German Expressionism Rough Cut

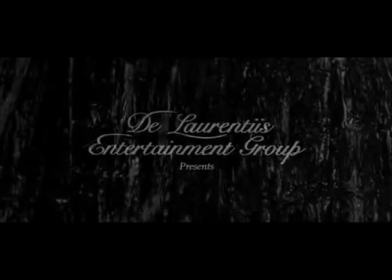4:08 One modern film in particular that follows Expressionist techniques is the 1986 Blue Velvet directed by David Lynch. Elements not possible in the 1924 film could be used extensively, the two obvious ones being dialogue,
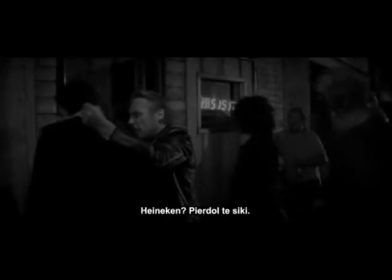4:26 and color.
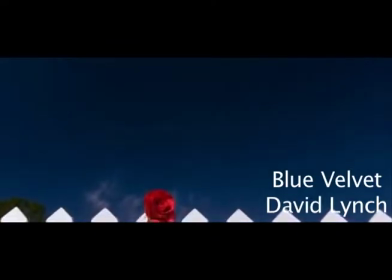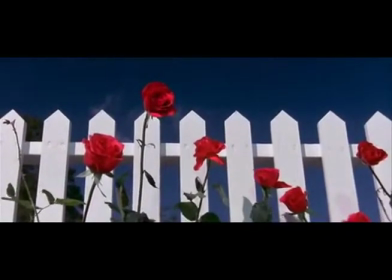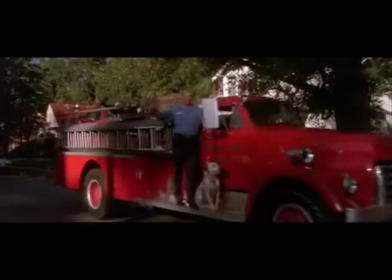4:47 Blue Velvet was definitely not the first expressionist film to use color and dialogue, But what it did was tell a story with a shocking theme.
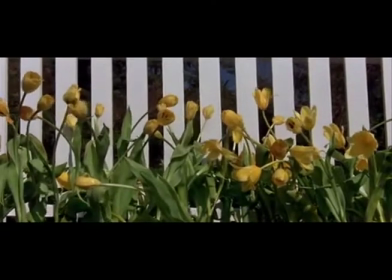4:57 Never before had such profanity or destructive themes transcended into Expressionism.
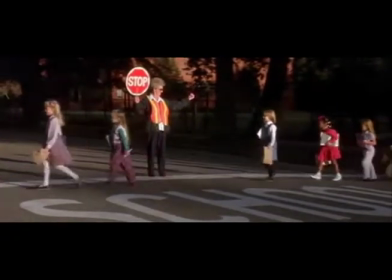5:03 For example, in this opening scene, the overly colorful and happy scenery is contrasted with a darker purpose.
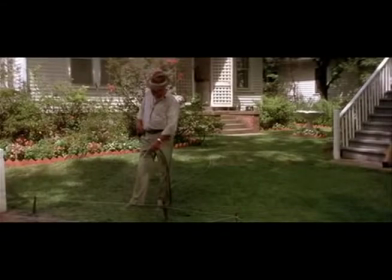5:12 There is a deeper meaning to what is happening under the surface.
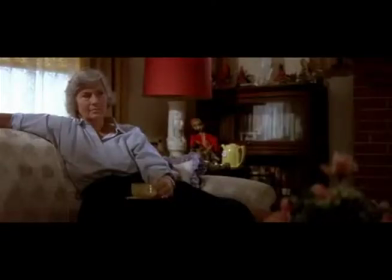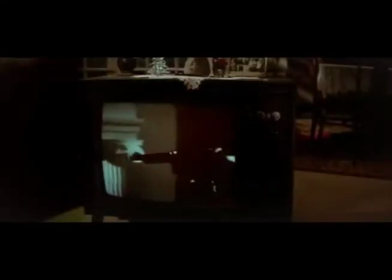5:20 The choice of the soundtrack is so much more varied than in 1924, allowing for such motifs like the recurring title song.
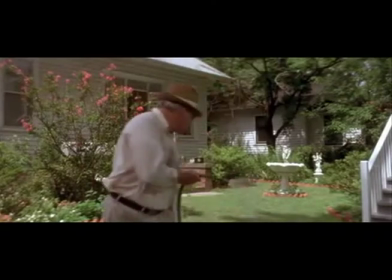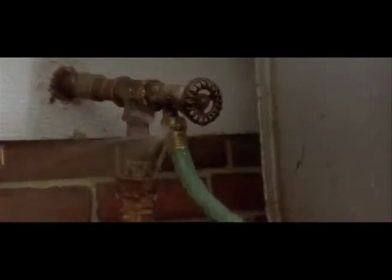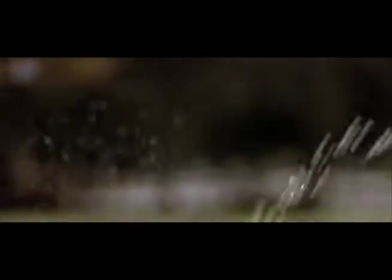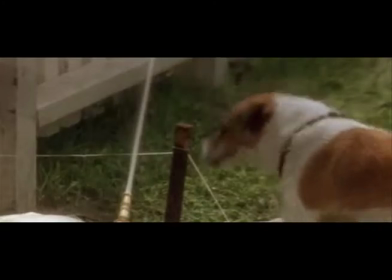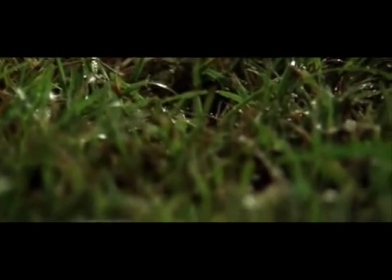6:08 It's all under the surface.
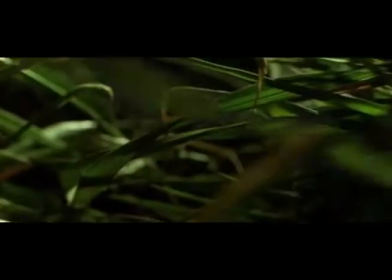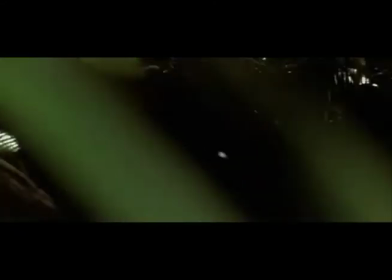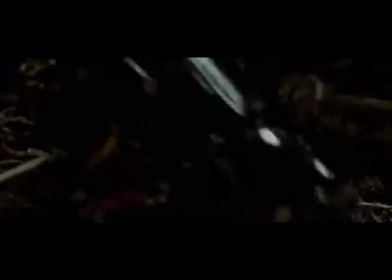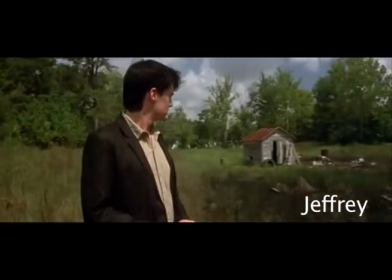6:40 To that of The Last Laugh, the story of Blue Velvet is centered on the main character, Jeffrey Beaumont, played by Kyle McLaughlin.
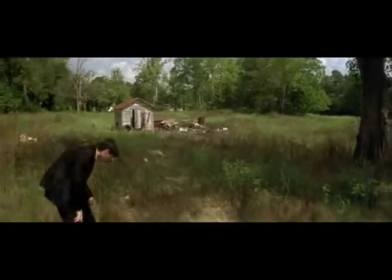6:48 The psychological problems that he undergoes reflect in the film's overall imagery.
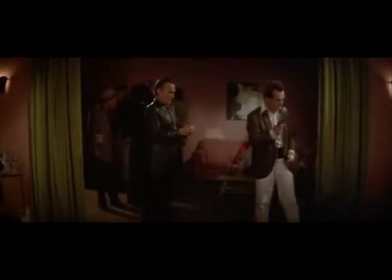6:57 Now it's dark.
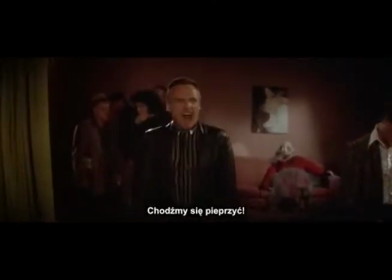7:02 LET'S FUCK! FUCK ANYTHING THAT MOVES!
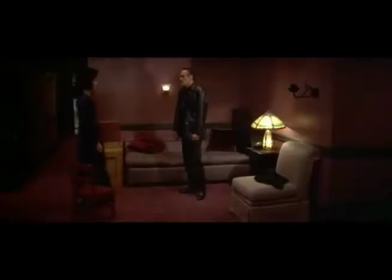7:11 Well, it's based on Jeffrey's curiosity. It leads him to Dorothy Vallon's apartment, where he hides in the closet. Frank Booth, played by Dennis Hopper, has just been introduced into the film.
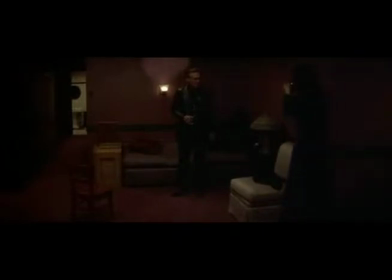7:27 He is Dorothy's deranged lover. What Jeffrey sees next is what brings on the psychological issues that are shown throughout the film.
That's dark.
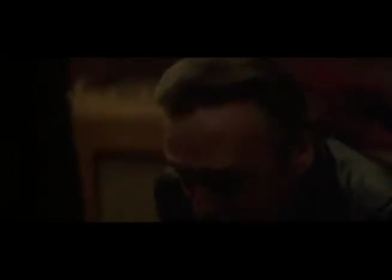7:47 Oh, Mommy! Mommy!
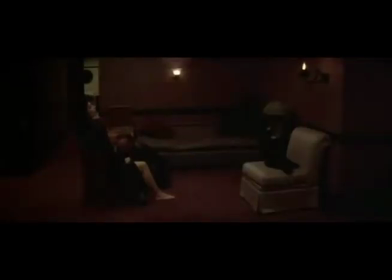7:51 This is where dark lighting and the set, especially the bound near the closet, revealed Jeffrey's psyche. No matter what character, whether it's an evil drugged out rapist or a man who's lost his job, the emotional output is equal because of the techniques presented. Confused? Basically, this means directors use everything at their disposal to reveal a character's emotions.
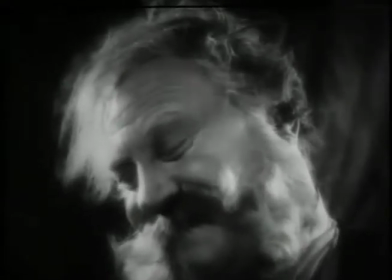8:29 Now, for example, let's look at the doorman's dream. He has just returned to his family and home with his doorman's uniform on.
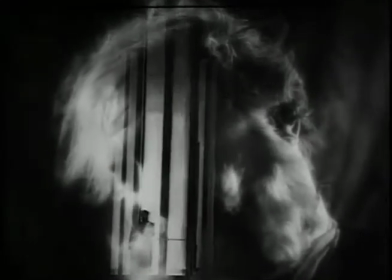8:38 He celebrates his daughter's wedding and gets so drunk he falls asleep.
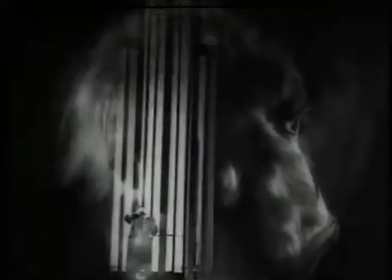8:45 Now in his dream, everybody is celebrating the job and how great he is.
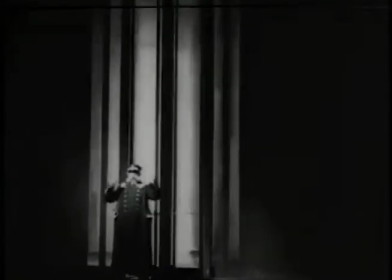8:50 Simply put, the doorman is so depressed by the loss of his job,
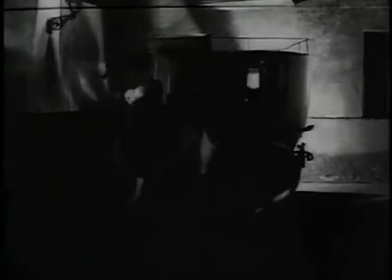8:54 he is in denial and this This is shown vividly with the use of blurred out shots and wobbly camera work.
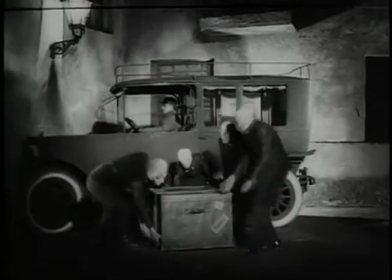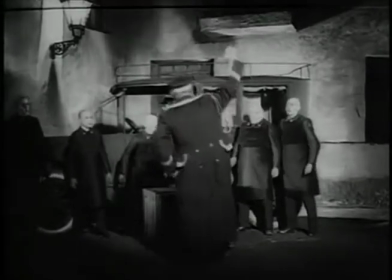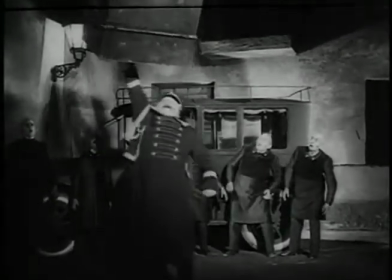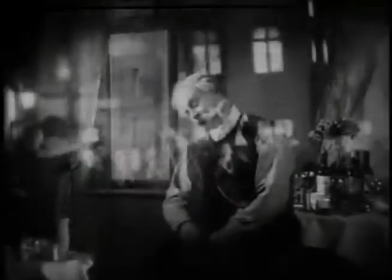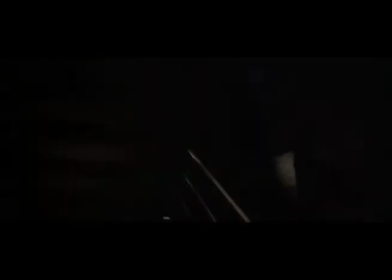9:28 Similar to the dream sequence in the last laugh with the doorman, the dream sequence or should I say nightmare sequence of Jeffrey reveals his emotions at this point in the story. His dream is very distorted and deranged, showing Jeffrey's anxiety and confusion at his current situation, which is presented to him in horrible vivid detail.
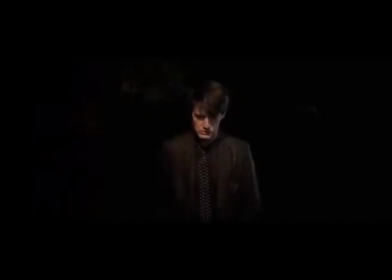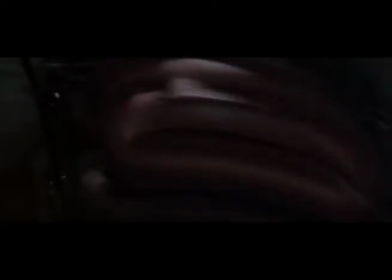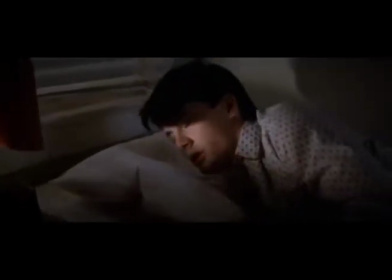Let's take a final look at some of the interesting parallels between the endings of both films.
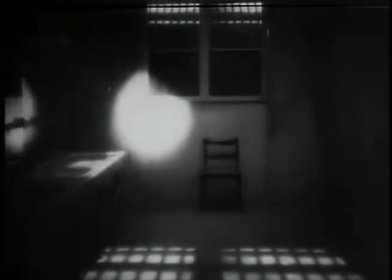10:29 In The Last Laugh, there are actually two endings, and the one we will look at first is the original.
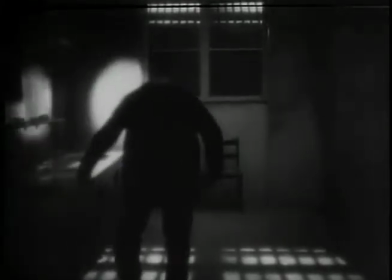10:37 Janine's character is at wit's end and has lost everything.
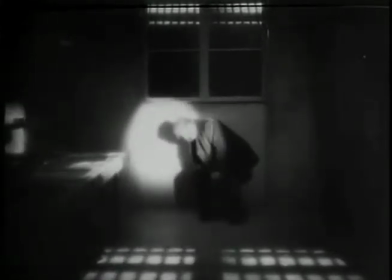10:41 In his final moment of depression, he falls asleep in the very room he cleans.
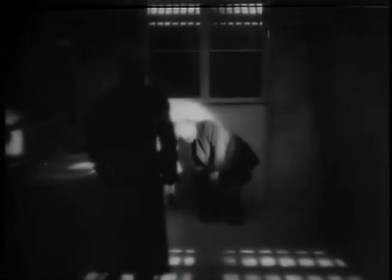10:47 This shows how he finally accepts his fate to live in the toilets for the rest of his life.
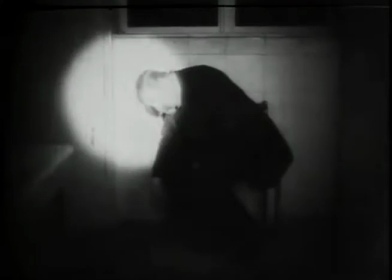10:55 The night watchman comes by and puts his coat on the door.
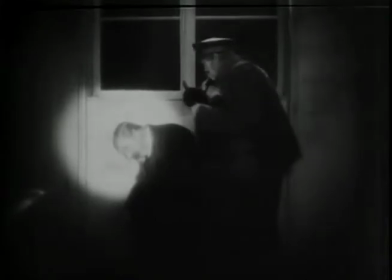10:59 This leaves the film with a melancholy but somehow optimistic ending, even though nothing really seems to have gotten better.
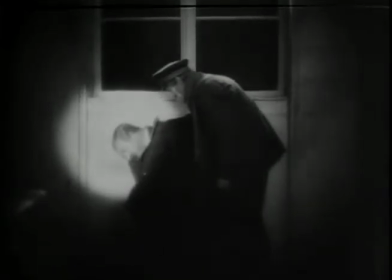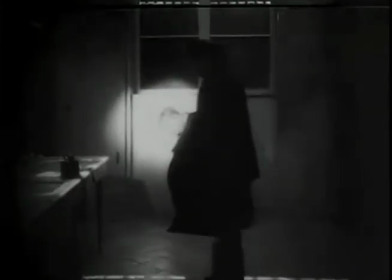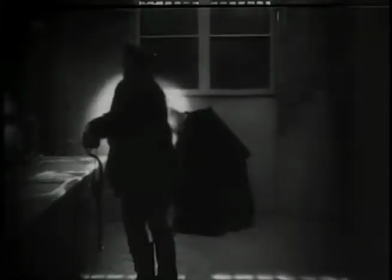11:18 You're probably curious about the other ending, aren't you? Well, it's a lot more optimistic.
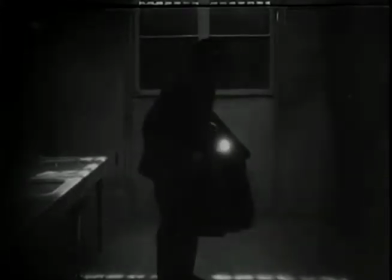11:23 What happens next is controversial,
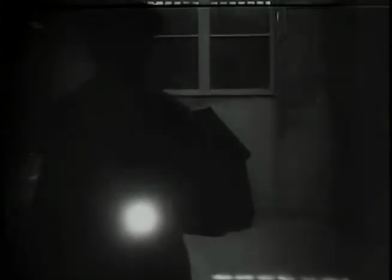11:26 because no one knows if the director meant for this ending to be used but the bottom line is that it was a direct influence from Hollywood films at this time.
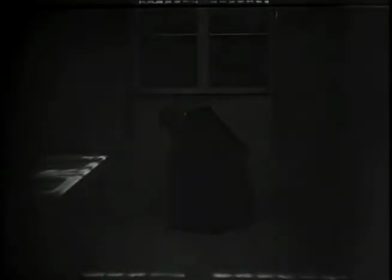11:35 Happy ending sold and Renaud added this ending after international distribution.
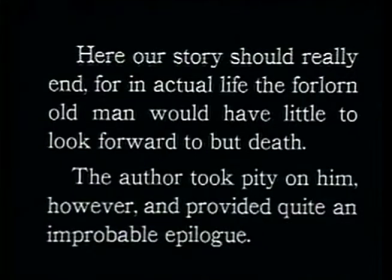11:42 The doorman who was in such a horrible state is given a chance at a new beginning as a millionaire.
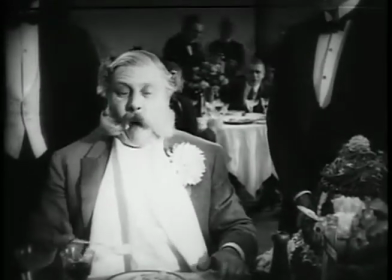11:49 Well well well look at this what are the chances of this happening? That's right none.
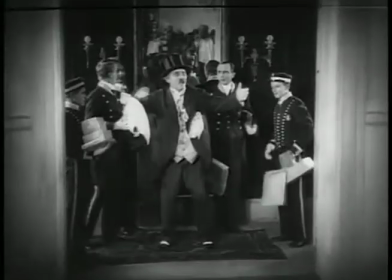11:57 It's a typical Hollywood ending. Oh, and look at this.
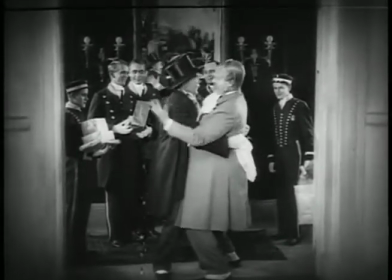12:01 The nice watchman who has helped him in his time of need has received part of the fortune. Well, hot diggity.
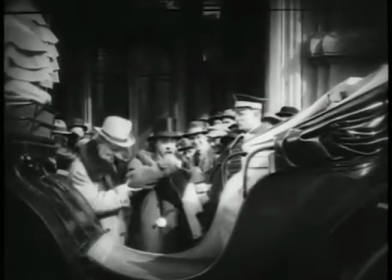12:07 Isn't this the nicest old ending you've ever seen? Yeah, it makes me sick too.